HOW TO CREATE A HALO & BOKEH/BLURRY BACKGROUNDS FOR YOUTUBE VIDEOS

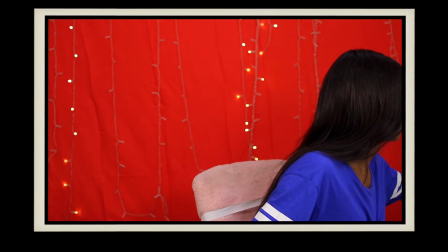when they are moving i just like them to be static i'm gonna just control that all right now so this is definitely one way you can go you can
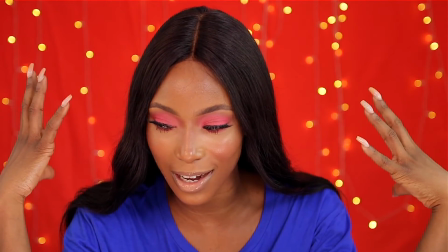just add christmas lights and that kind of makes the background stand out even more it looks like it's a different backdrop it doesn't even
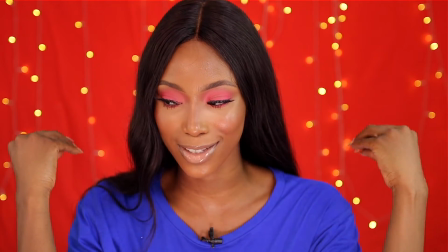look as wrinkled as it was looking when I first started but now it looks like it's popping inside the party going on behind me and it
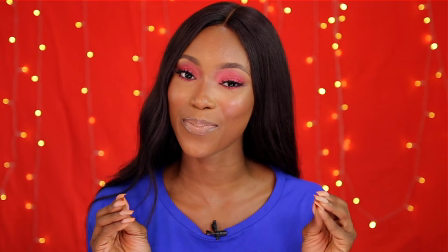just gives the background a little bit of life and speed of character is a bit of spice and it just kind of adds to the mood and
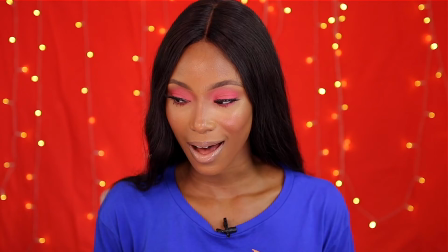to the set up entirely and the amazing thing is that you can do this trick on any color of background any color backdrop you can use this on the pink one on
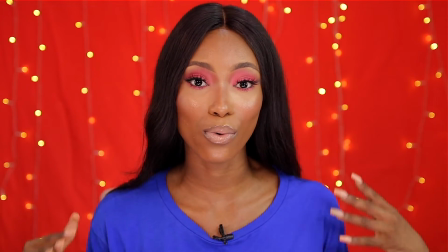this red one a yellow one green one blue one white black I
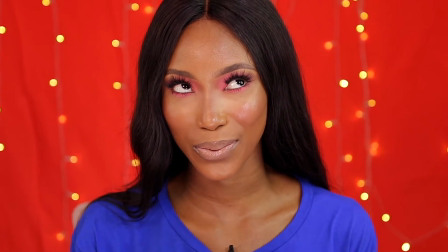think I should try ah okay let's try you
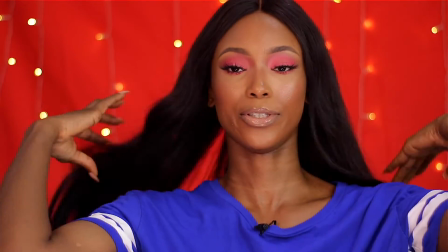guys can see what it looks like and then try the pink as well okay so this is what it looks like filming with my 50 mm lens
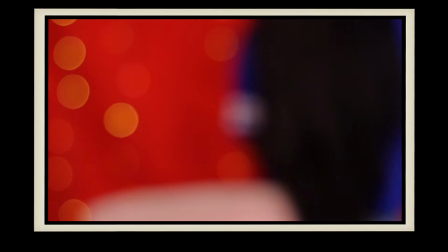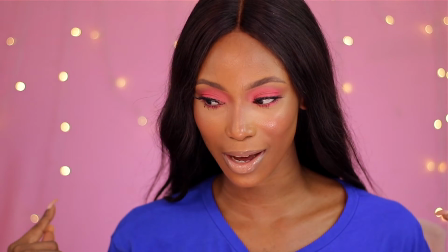yeah yeah so this is what it looks like with the pink backdrop and it's something that I could definitely work with if
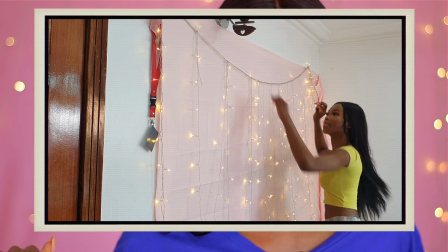you're starting off again this thing doesn't take up space is literally on my wall and I'm sitting in front of my wall so you guys can see that we can definitely
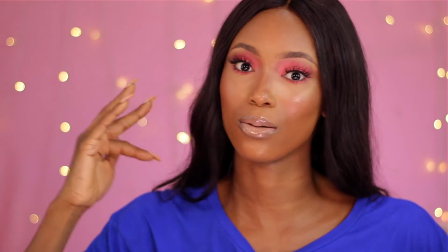manage this space and create amazing content no matter how small your bedroom is or your filming space is
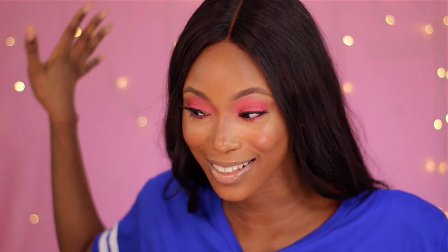as long as you have a wall to work with hang it up then hang this one up and then you're good to go guys
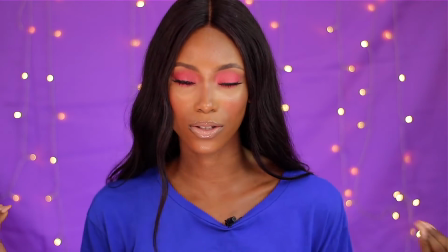tell me you're not loving this backdrop definitely feel free to play around with the colors of your background your backdrop and just have fun with it guys
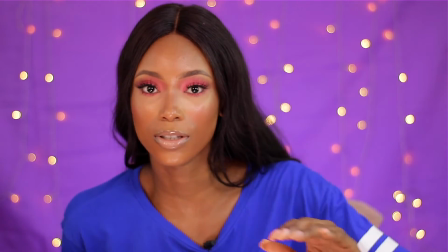it's not that serious just have fun with it and a good thing about this is that as i'm coming closer to you guys the background would
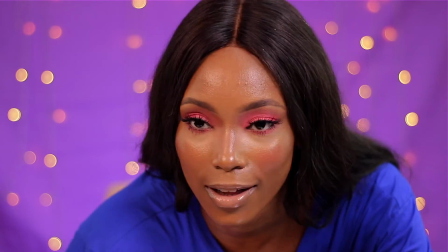be looking even more blurry and amazing look at that tell me you don't like this tell me you don't like this
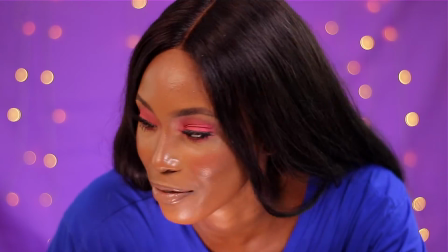so the closer you are to the camera and further away from the background the more the
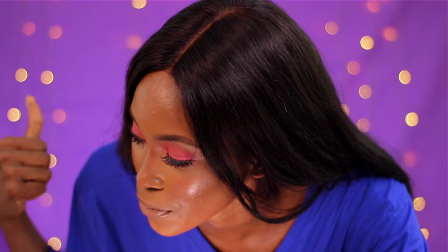bokeh would be really popping the more it would be bokeh the more blurry the background
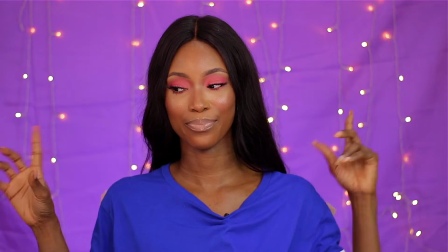would be well the closer you are to the background the less blurry it would be so closer more blurry
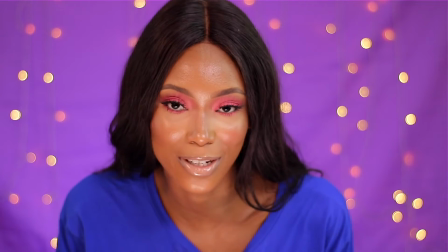less blurry get it so now we can see the difference and kind of have an idea of how this works
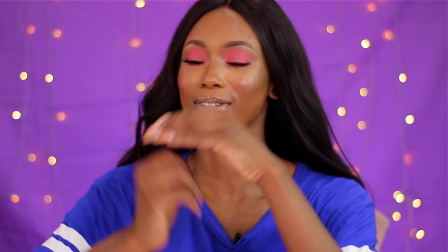but yeah i mean this is totally gorgeous the shade the
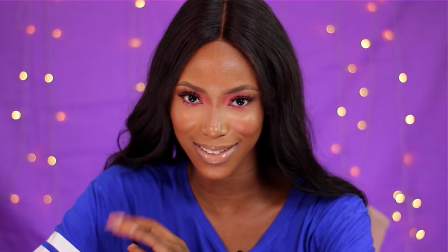color is amazing like this is a spice this is a whole meal this is
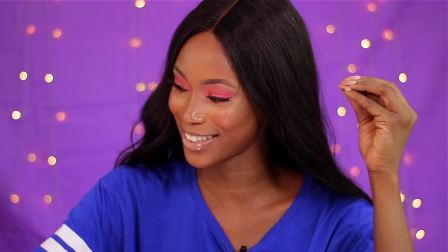a meal for a week I love it so let me just change this back to my pink background
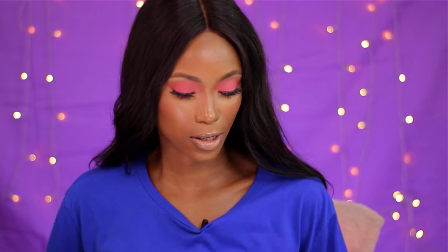and let us get this party going I
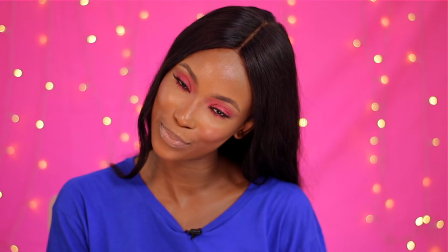feel like this background goes with my eyeshadow but
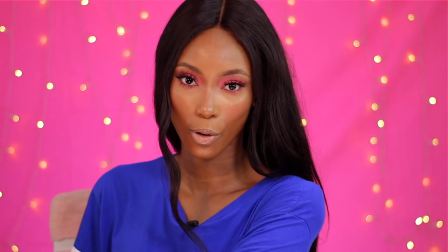I like it I like it what are your thoughts guys I
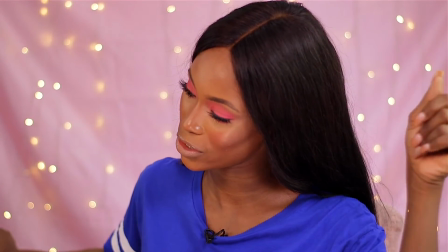feel like if I smoothing the background a little bit if I stretch it out a little bit let me just do that so
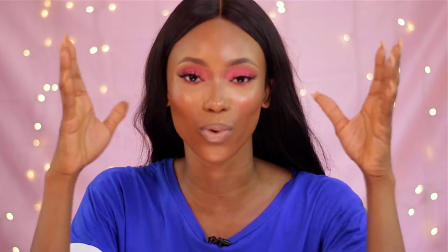having to put this up and remove it it is so stressed but this is what it's looking like right now um i just wanted to show you guys a little
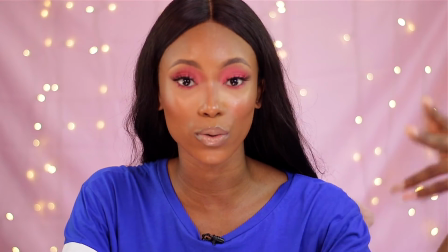bit of variety so you can have an idea of what it will look like when you're using it against different backdrops it's going to be the same thing just that it
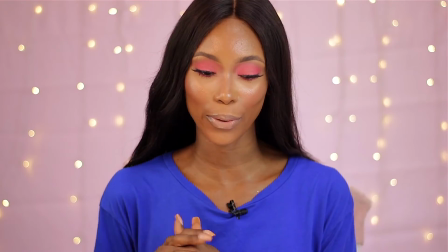pops even more the background pops even more okay loves so this is the end of this entire video i hope you guys
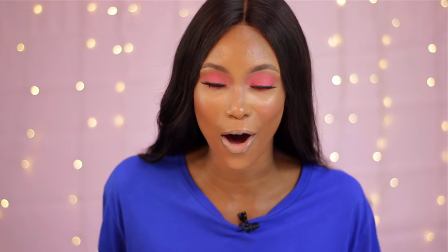enjoyed this video this is how you can spice up your background on a budget just be around the things I already have light up your
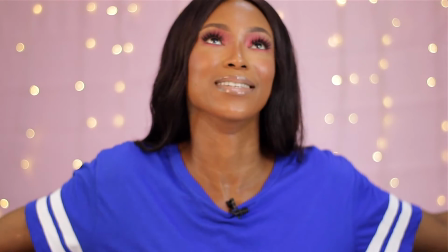background kind of add more light to me lighting is everything I've been saying it I'll still say it I'm going to keep on saying it lighting is everything
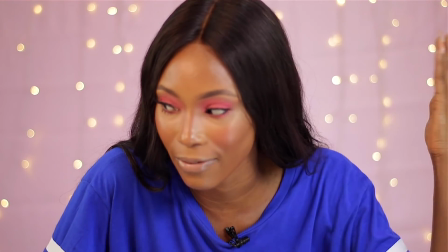just adding Christmas lights moving a little bit close to the lens and farther away from the background we just create like a bokeh effect and
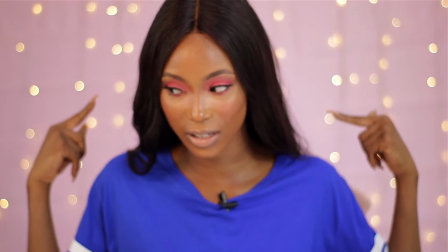it's just amazing if you want to brighten the background even more you can do this and at the same time add back lights like that LED like I
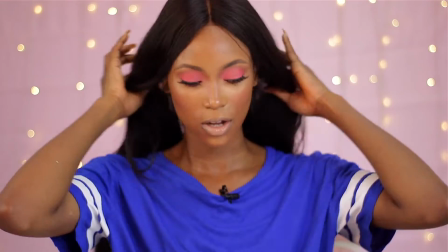showed you guys earlier on that way the background will be really bright so yeah let me know down in the comment section what you guys think about this
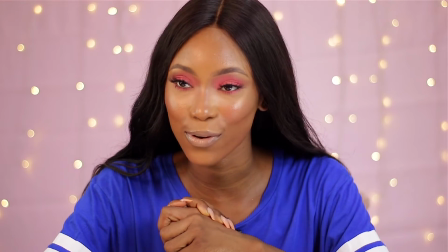this is definitely something I've been preaching since I'm a sucker for Christmas lights I'm a sucker for lighting in general so this is definitely one
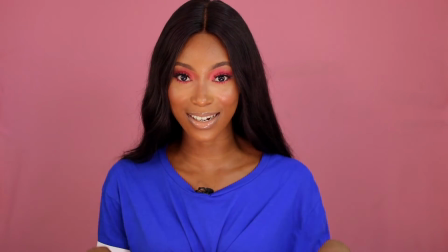way you can spice up your background as opposed to having it look plain and blank if that's look you're going for fine that is very minimalistic
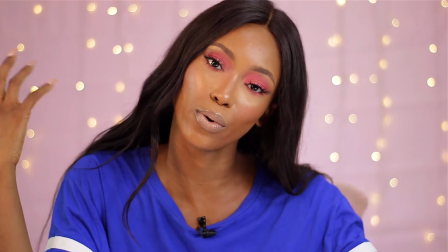so if that's your vibe then beautiful that's amazing at the same time but if you want a little bit of change sometimes you can do this maybe
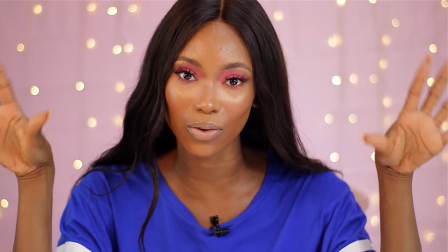we won't have like a white sheer cutting to kind of soften the lights but still give like that white bright effect if you want to mix it
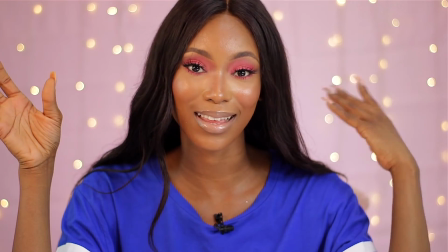with colors like i did go ahead if you want to play around with led lights that has colors go ahead that way you're changing up your
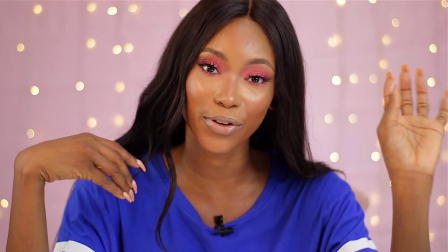environment you're giving your viewers a different view a different feel a different scene
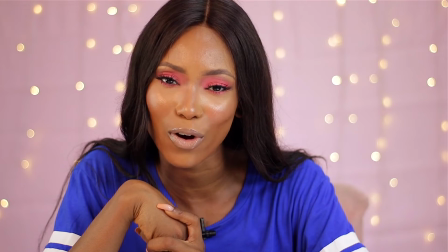that way you just don't feel bored and stuck doing one having like one
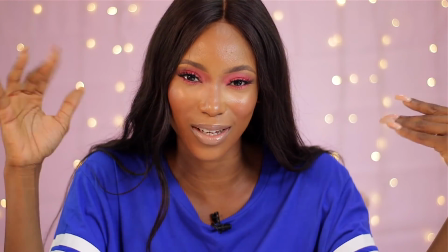setup because that's something that i can't like i that's why i keep changing my setup like almost every week i just i don't get bored but
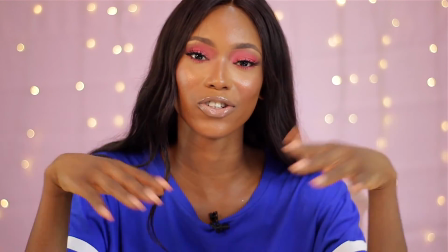i like to give you guys like a different theme a different feel just to change things around so that way i stay motivated every time
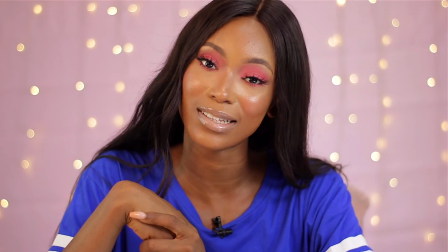it's just me i don't know about you but yeah if you're looking for a way to spice up your background your backdrop this is definitely one way you
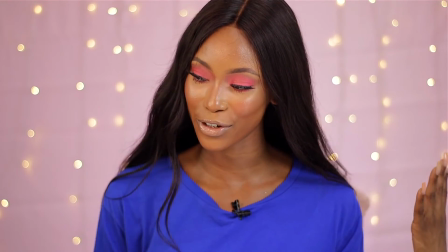can do that so let me know what you guys think how you feel about this entire video down in the comment section what color did you prefer I know most of
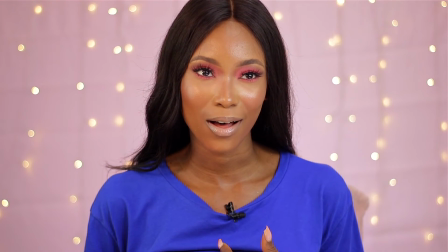you would prefer either the pink one or the orange one I feel like if you use a darker or the proper one
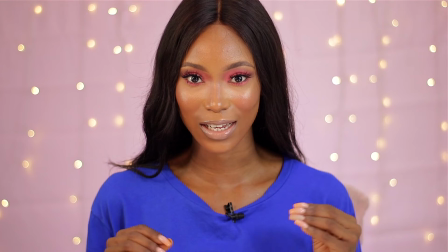the lilac one I feel like if you use a darker backdrop background
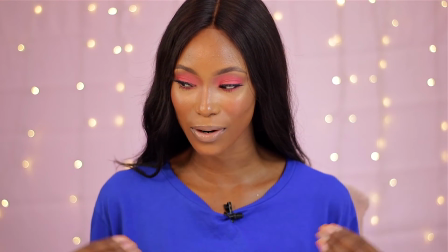backdrop with this light it's going to pop even more and it's going to look way
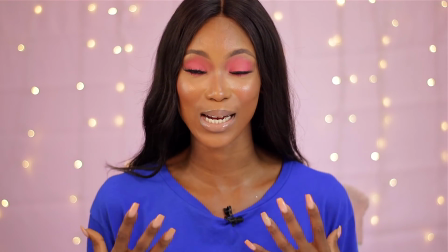attractive it's gonna look really nice against like a darker background
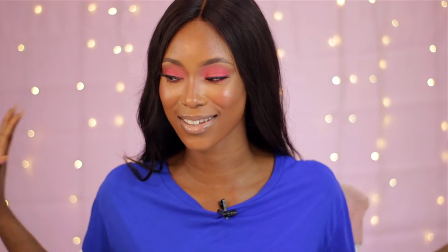but with this light one we're still getting like that like heavenly vibe and that's
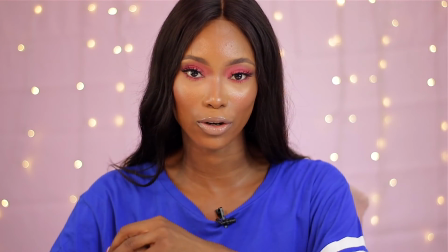what we get with this one so let me know what you guys think down in comment section I'll definitely see you guys in the next video before you leave make sure you subscribe
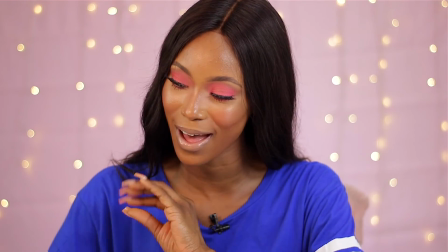give me a thumbs up like share comments down below what you guys feel about this entire video and yeah check
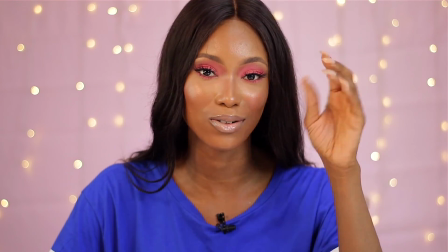out my other videos on my background my lighting set up how
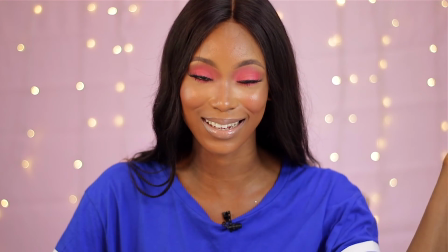I create like different scenes using my lighting as well as well as my camera
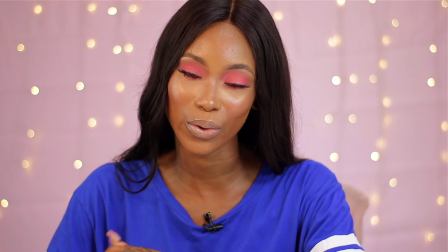settings my lens settings literally everything that would help you start up with creating content on YouTube or video content in general I have a lot of videos
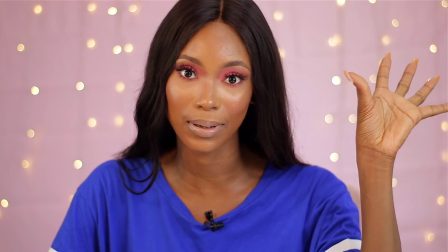on that so definitely check that over here out I like my playlist here as well um yeah that's the end of this video
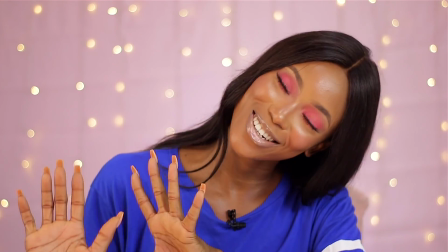see you guys my next one before you leave make Make sure to stay fabulous and stay blessed,
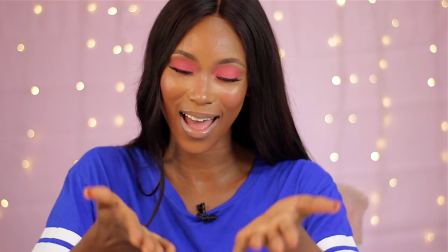guys. Bye.